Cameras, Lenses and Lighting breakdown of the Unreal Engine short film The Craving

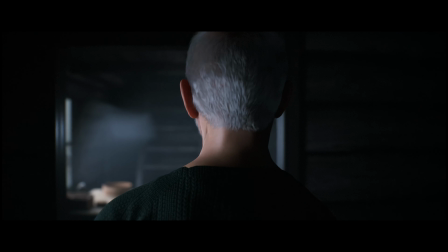0:00 How do you make 3D animation look cinematic? Where do you put the cameras? What lenses do you use? How about the lighting? All important stuff for your Unreal films. So let's dive in.
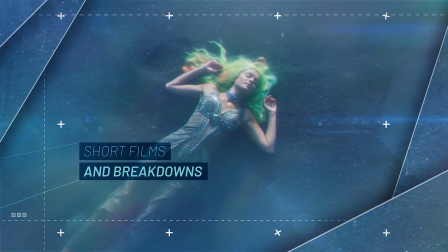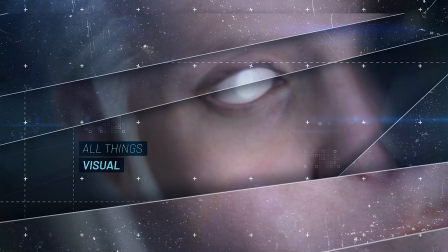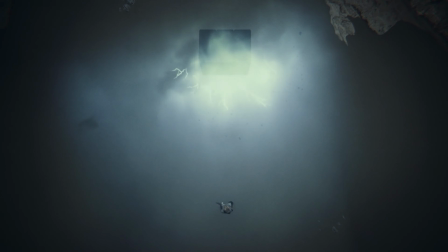0:23 Welcome to Feed on Visual. I've been making films since I was a teenager, and over the years I picked up commercials and ads and portrait photography, among others. And no other part of the project gets me as excited and terrified at the same time as cameras and lighting. Why? Because so much of every project lives or dies by the cinematography. Can we get this shot, or can we light it in a way that pushes the story and visuals forward? Or will it be just kind of bland and boring? In 3D, the tendency often seems to be to put the cameras everywhere and make them go everywhere just because we can, and it's relatively easy, at least when compared to a physical camera. And while it's nice to have that freedom to do crazy shots, it doesn't mean that you always should. It's okay to go wild when the story you're seeing calls for it, but sometimes it's best to show restraint and give room for other things in the scene. It might be hard to focus on the actor's performance if the camera is just whipping around like crazy. So place and move your camera with intent, in service of the scene.
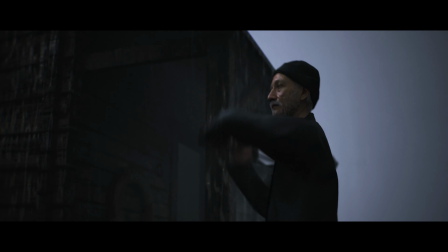1:26 For the Craving, I filmed it just the same as I would have done it for real, in a real location with a real camera. For a moment, I thought about going for a handheld look, but I feel in 3D it can be a bit of a gimmick. I think it comes from 3D being inherently static until you animate it. You literally have to breathe life into it, which can take a lot of work. So constantly moving the camera gives you another layer of movement, which then kind of adds to the life of the scene. But again, don't do it because you feel you need to. Do it if you think it's right for the scene.
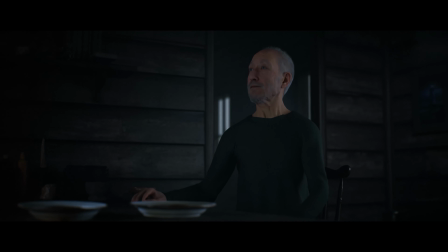2:01 So, since there was a sense of stillness in the story of the Craving,
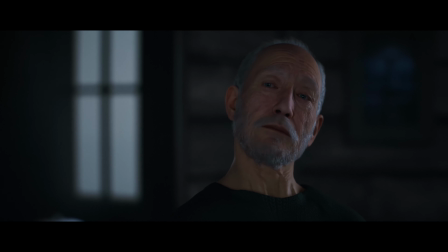2:05 I decided for the most part to treat the camera as if it were on a tripod and only move it to match the state of mind of the character,
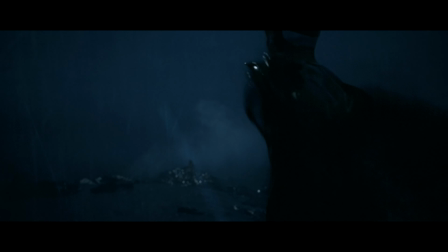2:12 like the sense of urgency or unease. In Unreal, my favorite and probably the easiest way to get the shot lined up is to fly around the scene as you normally would,
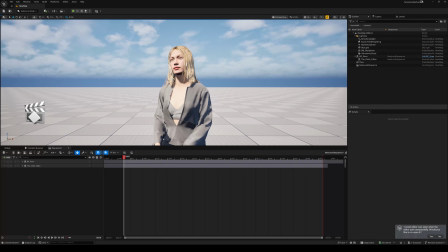2:22 and once you find your angle, just hit the camera icon in the sequencer and it creates a cinecam right there where you were looking at. It drops it into the sequencer and automatically lets you pilot it. I mentioned this because there are other ways of doing this, which include more steps.
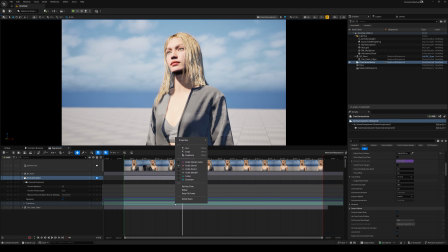2:36 If you move the camera throughout your shot, then make sure the keyframes are linear to keep the same steady speed.
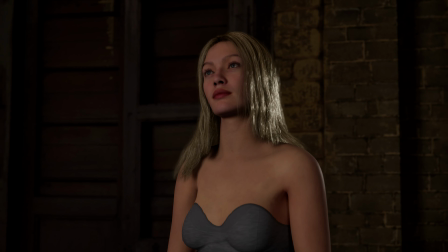2:41 But if the camera starts or stops moving mid-shot, then make it ease in or ease out to get the most natural movement. The goal is not to draw attention to the camera with weird jerky movements.
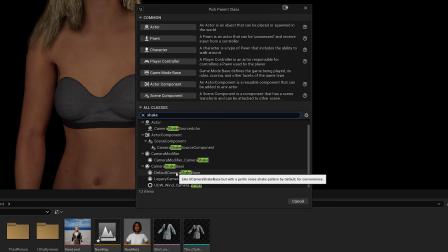2:52 Now, if you're going for that handheld vibe, you can either use procedural camera shake, which is fast and easy and fine if you need it only here or there. Or you can record your own camera shake and movement using your phone. A real film camera is heavier than a phone,
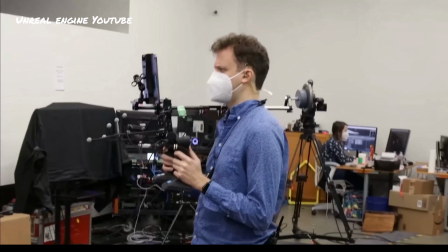3:07 so you might consider attaching the phone to some sort of rig with some weights to control the level of the shake and get rid of the sort of micro jitters.
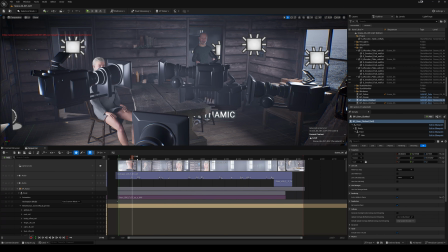3:14 Okay, so you got your cameras placed and animated. Next piece of the puzzle is often overlooked but can have a huge impact. The lenses. In the real world, there are so many different lenses. Cheap ones, expensive ones, the really expensive ones.
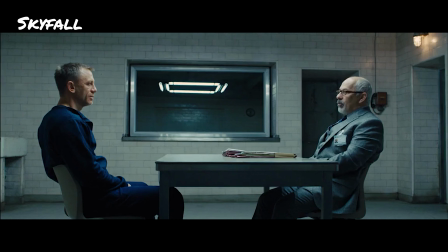3:30 Some are clean and nice and pristine, and some are just plain weird.
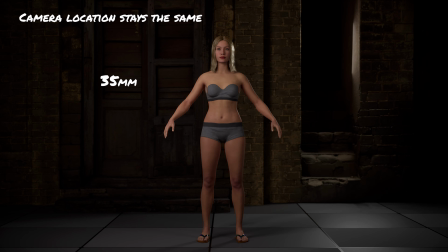3:34 Traditionally, ones often used in production are 24 and 35mm focal lengths as wide lenses,
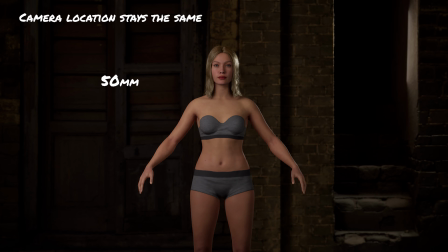3:41 50mm as a good medium for most things, nifty 50 as it's sometimes called, and maybe 75 to 85mm for close-ups. There are of course more, but if you're just now learning about lenses, I'd start with 35, 50, and 85 and play around with those to get the feel of their differences.